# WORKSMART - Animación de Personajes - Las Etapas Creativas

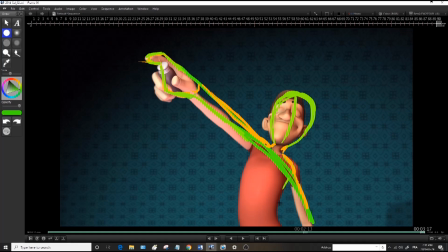hubiera tenido algo más que como lo tiene actualmente entonces un feedback auto feedback entonces esto sería el ejemplo de un feedback de ritmo
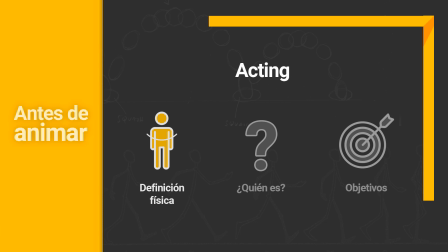prácticamente la otra cosa a considerar también es el acting bueno este es todo un tema a profundizar pero la base es la definición física, la definición del personaje, es quién es el personaje, qué hace, qué no haría hay una curva narrativa en el shot que estás haciendo y la otra cosa es qué objetivos tiene en la toma,
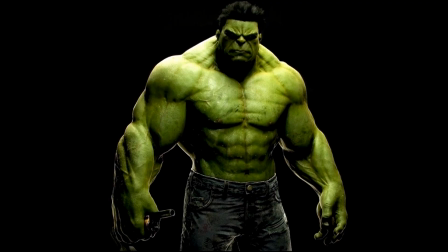no se trata el acting no se trata de acciones, se trata de motivaciones. La definición física es obviamente las características físicas de un personaje.
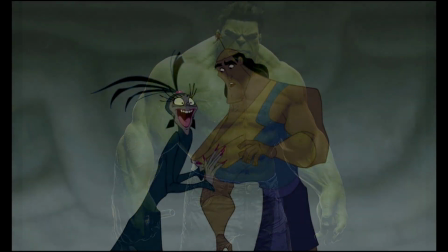Es grande, pequeño, alto, bajo y esto cómo influye en su manera de moverse.
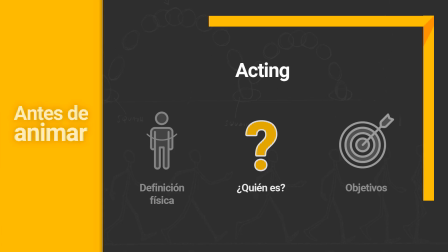Es la parte meramente física. El otro elemento es quién es tu personaje, cuáles son sus valores,
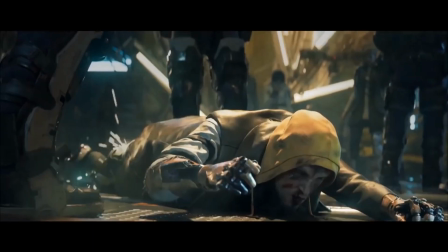qué jamás haría y de lo que hace, de qué manera, en qué momento de su historia se encuentra.
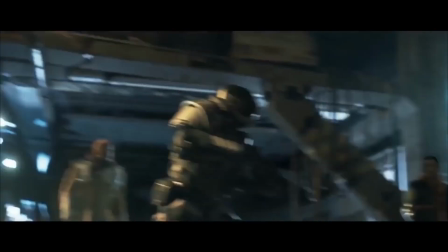También es un tema enorme a profundizar. Por último, los objetivos.
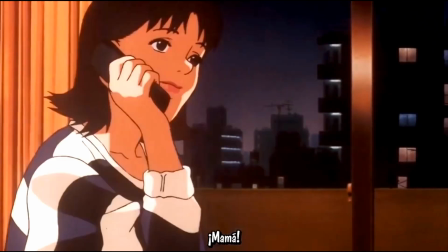¿Cuál es el objetivo de tu personaje en la escena? ¿Qué quiere? ¿Y en qué situación se encuentra?
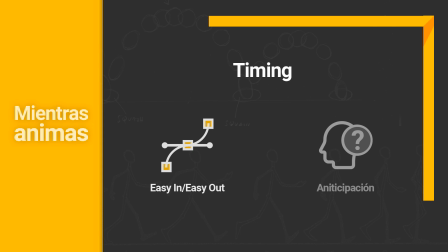Durante tu animación debes tomar en cuenta mucho para la calidad el easy in y el easy out, así también como la anticipación.
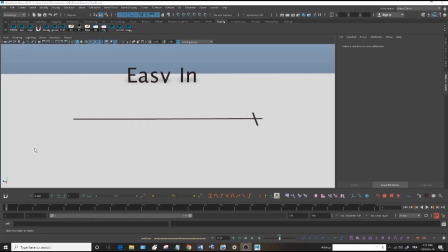Vamos a ver algunos ejemplos para que quede mucho más claro. ¿Qué es el easy in? Es esto. Esto es el easy in. En detalle, el easy in se refiere a la disminución de velocidad de un objeto
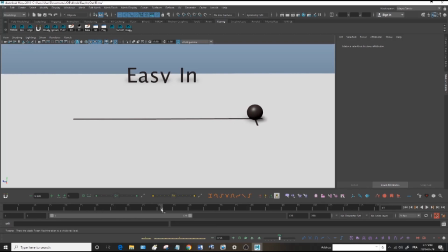si el objeto no disminuye la velocidad de manera gradual va a ocurrir una cosa llamada hit the wall es decir, pega el muro es algo que vemos en errores muy seguido en animación en este caso el e-scene la distancia por cada cuadro que yo avanzo la diferencia de espacio es mayor es decir,
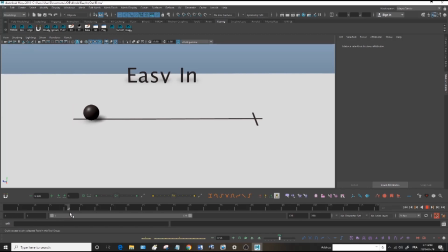el spacing es mayor de aquí a acá es mayor, de aquí a acá es mayor y de aquí a acá es mayor y conforme se va acercando a la parte final la distancia o el spacing entre el objeto es mucho menor
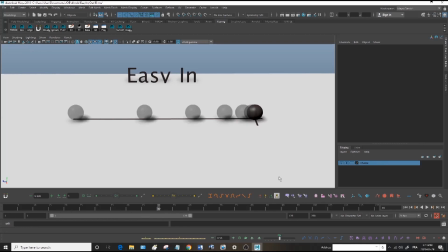aquí voy a ejemplificarlo con esto si yo por ejemplo me voy, vamos a irnos de 5 cuadros en 5 cuadros si yo me voy de 5 en 5, es decir de aquí 1, 2, 3, 4, 5 voy a ver la distancia que recorre, el spacing y si vuelvo otro 5, 1, 2,
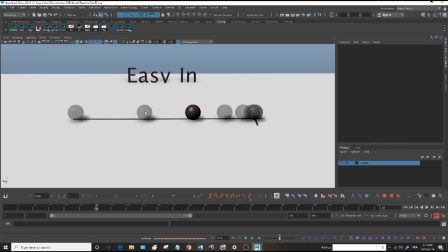3, 4, 5 de pronto, ¿qué es lo que vemos? la distancia se disminuye Vamos a otros 5, 1, 2, 3, 4, 5 La distancia es menor y así consecutivamente es menor ¿Qué es lo que pasa cuando el E-SIM se corta y no disminuye la velocidad?
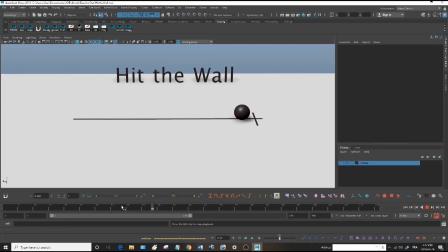Ocurre esto, hit the wall Que es esto que acaban de ver Es decir, trae una velocidad y de pronto se detiene Pareciera como que pegó con algo Si yo hiciera esto, prácticamente si yo tendría que dejar el dedo ahí o poner algo imaginario ahí,
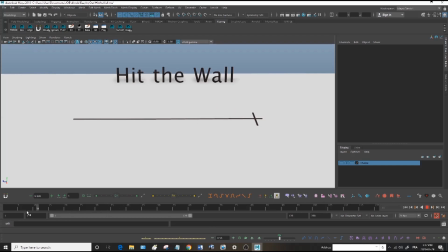diría, bueno, a algo, le pegó algo, que incluso debería rebotar. Y eso le da una sensación de irrealidad, es decir, no te la crees. ¿Por qué? Porque nada, digo, es muy raro que un objeto se comporte de esta manera, sobre todo un objeto que trae una velocidad.
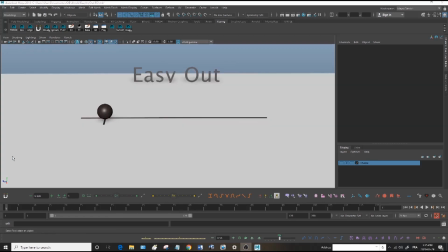Eso es hit the wall. ¿Qué es el easy out? ¿Qué es el que nos queda? Bueno, el easy out es exactamente lo contrario de un easy in, Es decir, un objeto que no está moviéndose va a tomar velocidad. En este caso es esto. Eso es un Easy Out.
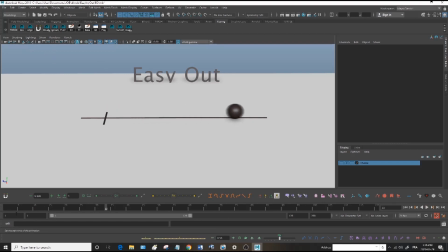Y el principio es muy semejante, solo que de manera gradual va tomando velocidad y vamos a hacer el mismo ejercicio que hicimos con el Easy In. Vamos a ver cómo la diferencia de espacio es mayor en cinco cuadros. 1, 2, 3, 4, 5. 1, 2, 3, 4, 5. 1, 2, 3, 4, 5. Y así.